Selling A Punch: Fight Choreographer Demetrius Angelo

All right, welcome back. We've went over the three main points for screen fighting. We went to presence, action, reaction. We showed you presence, and we showed you action. Now we're going to talk about reaction. How do we sell a particular punch? Now when you do that, it's a lot of neck movement involved, especially for punches to the face. So sometimes you might want to do some quick neck exercises, places, side to side, up and down, left to right, and in circles because it's going to be a lot of jerking of the neck, okay? A lot of jerking of the neck. So what we're going to do now, Felix here is going to throw what we call a right cross.
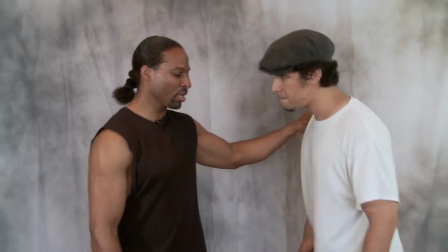[0:41]
So his right foot is behind. Now, he's in guard position.
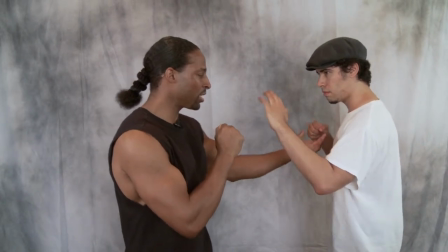[0:45]
So I'm here, right? Now when Felix throws this punch here, the line is going to come past me, not to me.
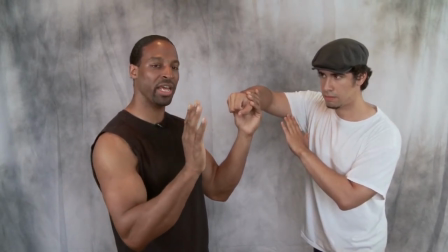[0:53]
So what we usually do is we set up the camera so the angle is hidden so that when he throws his punch,
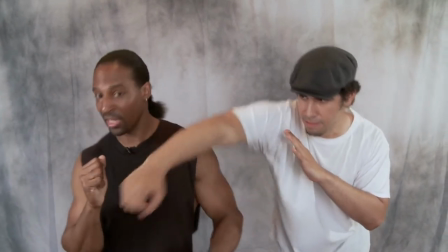[1:00]
it actually comes past me. Now timing is very important, okay?
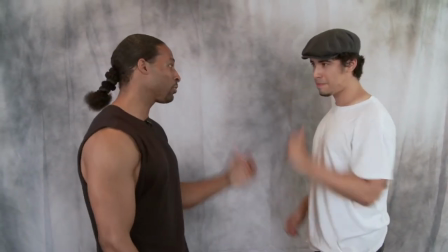[1:06]
I can't react until he acts. So if he throws a punch and I react, oh, we just messed up the shot.
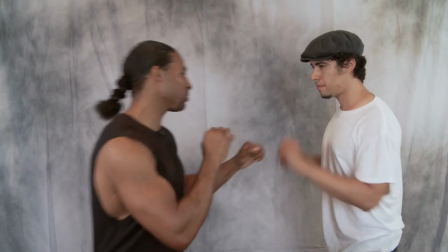[1:12]
If I react too soon, right? So we have to be one. It's like a dance. He throws the punch.
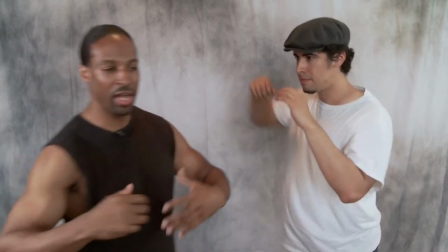[1:17]
Boom. I turn and react. Okay? Now, how much I'm supposed to react is based on the director. Okay? Am I supposed to be staggered and so forth? That's part of your recovery. Okay? And that's also part of, that's the last part of the reaction, which is your recovery. Okay? So now we're going to do it full speed.
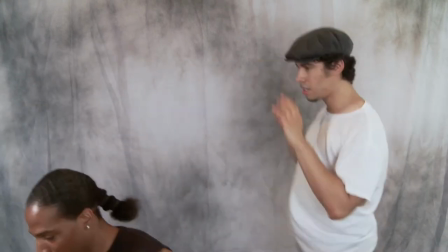[1:35]
He punches. Boom. You know, and I shake it off. Okay? So that's one way to sell a punch. punch. Now, he can do the same thing if he comes in with an uppercut to the body. Now what's going to happen is a lot of times we have partial contact to the body. Okay? So your abs have to be tight. There's going to be partial contact. So he's going to come into the body.
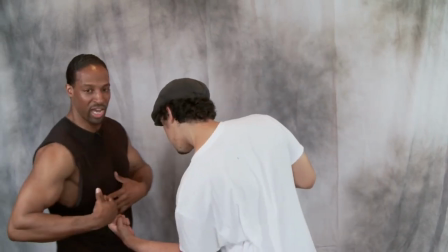[2:00]
Boom! I should fold in. Okay? If a punch is coming to the body, you're going to fold in and it's going to be like, oh, someone's just kicked me or someone just hit me. All right?
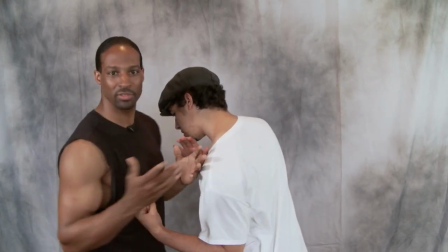[2:10]
So if he comes into the body, right, and I'm like, oh, that's going to mess up the film, right, if I don't react to it.
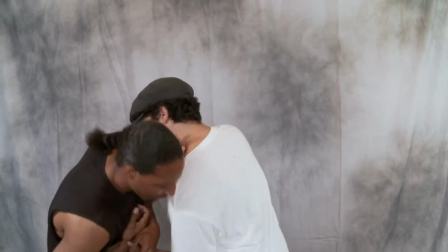[2:20]
So if he comes into the body, oh, I'm here. Then he comes back to the face, boom. Okay? You got it. Your reaction, selling the strikes is just as important as delivering the strikes.